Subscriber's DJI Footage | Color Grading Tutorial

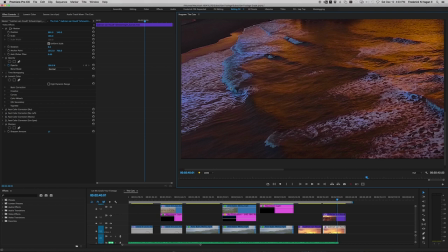If I go in and I look at these waves, it's hard to kind of separate the waves color from everything else, but look at these. These are actually kind of muddy, and there's a lot of green still in there, and there's still a lot of pinks and yellows.
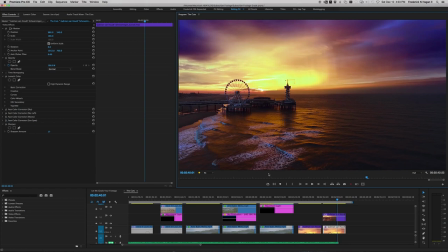But I thought it would be nice if we could find a way to crisp these waves up a little bit. So to do that, I went in and put another mask back out. Take a look. Again, extending off the page. Or off the image.
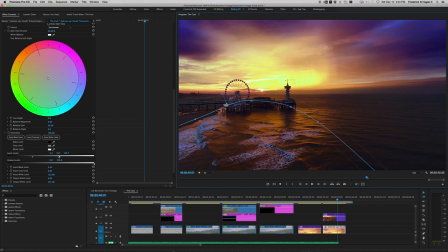And then I again come down to the bottom here. I brought the contrast up. See on the input levels, on the highlights, I brought the contrast way up here. And then we bring this up. And look what happens to those great little crests on those waves. Those pop a little bit.
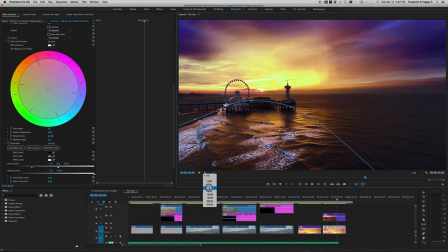Now we have to be careful. And I'll show you why. We're going to back out again.
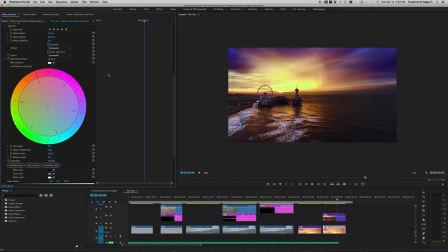And I'm going to turn the mask visually.
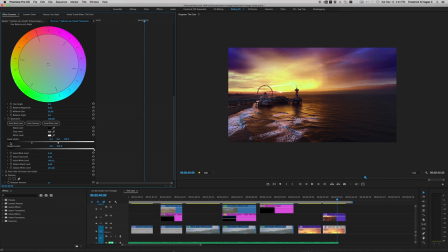I'm going to turn it off, and I'm going to slide these in a crazy way so you can see the difference. So if I really do this, look what happens. You see over here, you start to, the color correction becomes obvious, so you got to be very careful how much you push this.
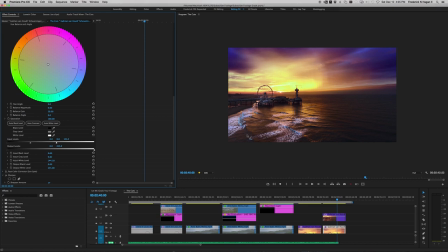So when I push this up, it's also making the darks a little soft and washed out. So what I do on those is I pull up the contrast a little bit too on the low end over here of the input level.
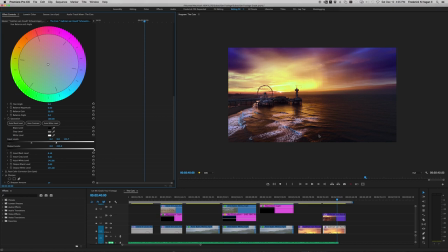So these areas still remain the same. And this still looks a little bit red and yellow compared to this bluish color. So we're gonna pull this a little bit toward the blues.
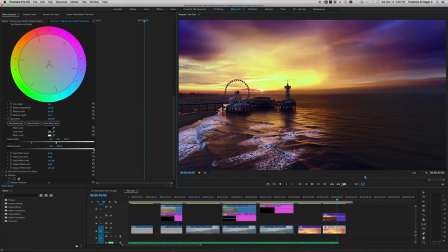There we go. Now these two areas blend together and it doesn't appear so obvious where the color correction is occurring.
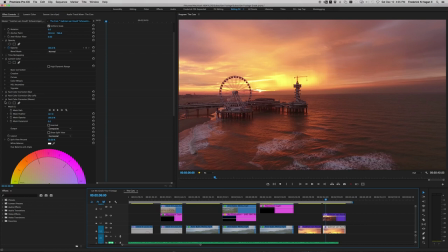Then I think I've got one more on there, and that is 17 sharpen, just to crisp it up just a little bit. But then on the sunspot, right here in the center, if I turn that
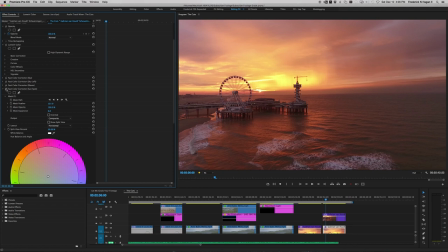on, turn the mask off, hold on. There's a subtle difference.
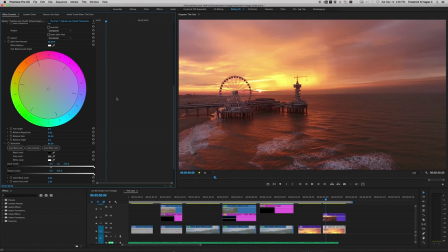I don't know if you can see this on screen or not, but there's just a subtle difference where I took down the output levels just enough
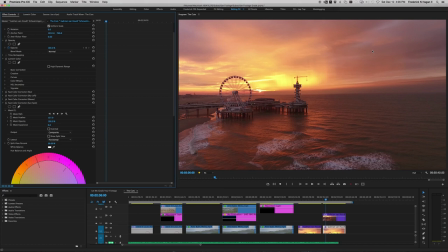to kind of preserve the details that are going on in here, because we've done so much contrast adjustment to the whole image. All these fine little details were kind of getting lost. So yeah, it's hard to see it on screen, but that just helped preserve that a little bit.
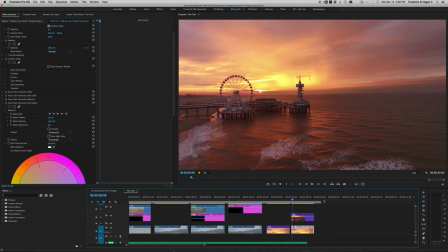But that's pretty much it for that shot. Beautiful shot, but again, all this is very subjective. I thought that this would be nice to introduce more of the blues colors in the spectrum, since this is primarily a pinkish, reddish kind of shot.
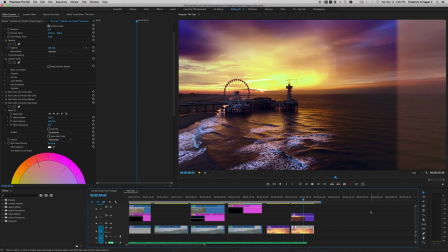And I think that makes it look beautiful. So there you go. Well, that's all I've got. I hope you've enjoyed this tutorial. If you're new, please subscribe to my channel and give me a like if you don't mind. And throw suggestions down there on the comments below about what I can do next or things you guys are thinking about or wondering about. I'm always looking for new things to talk about and to show. So anyway, you guys have a great day.
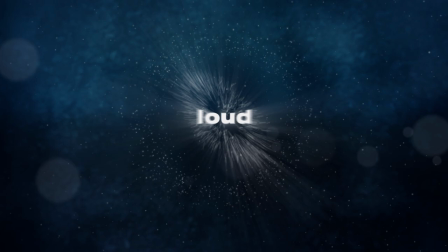Thanks again.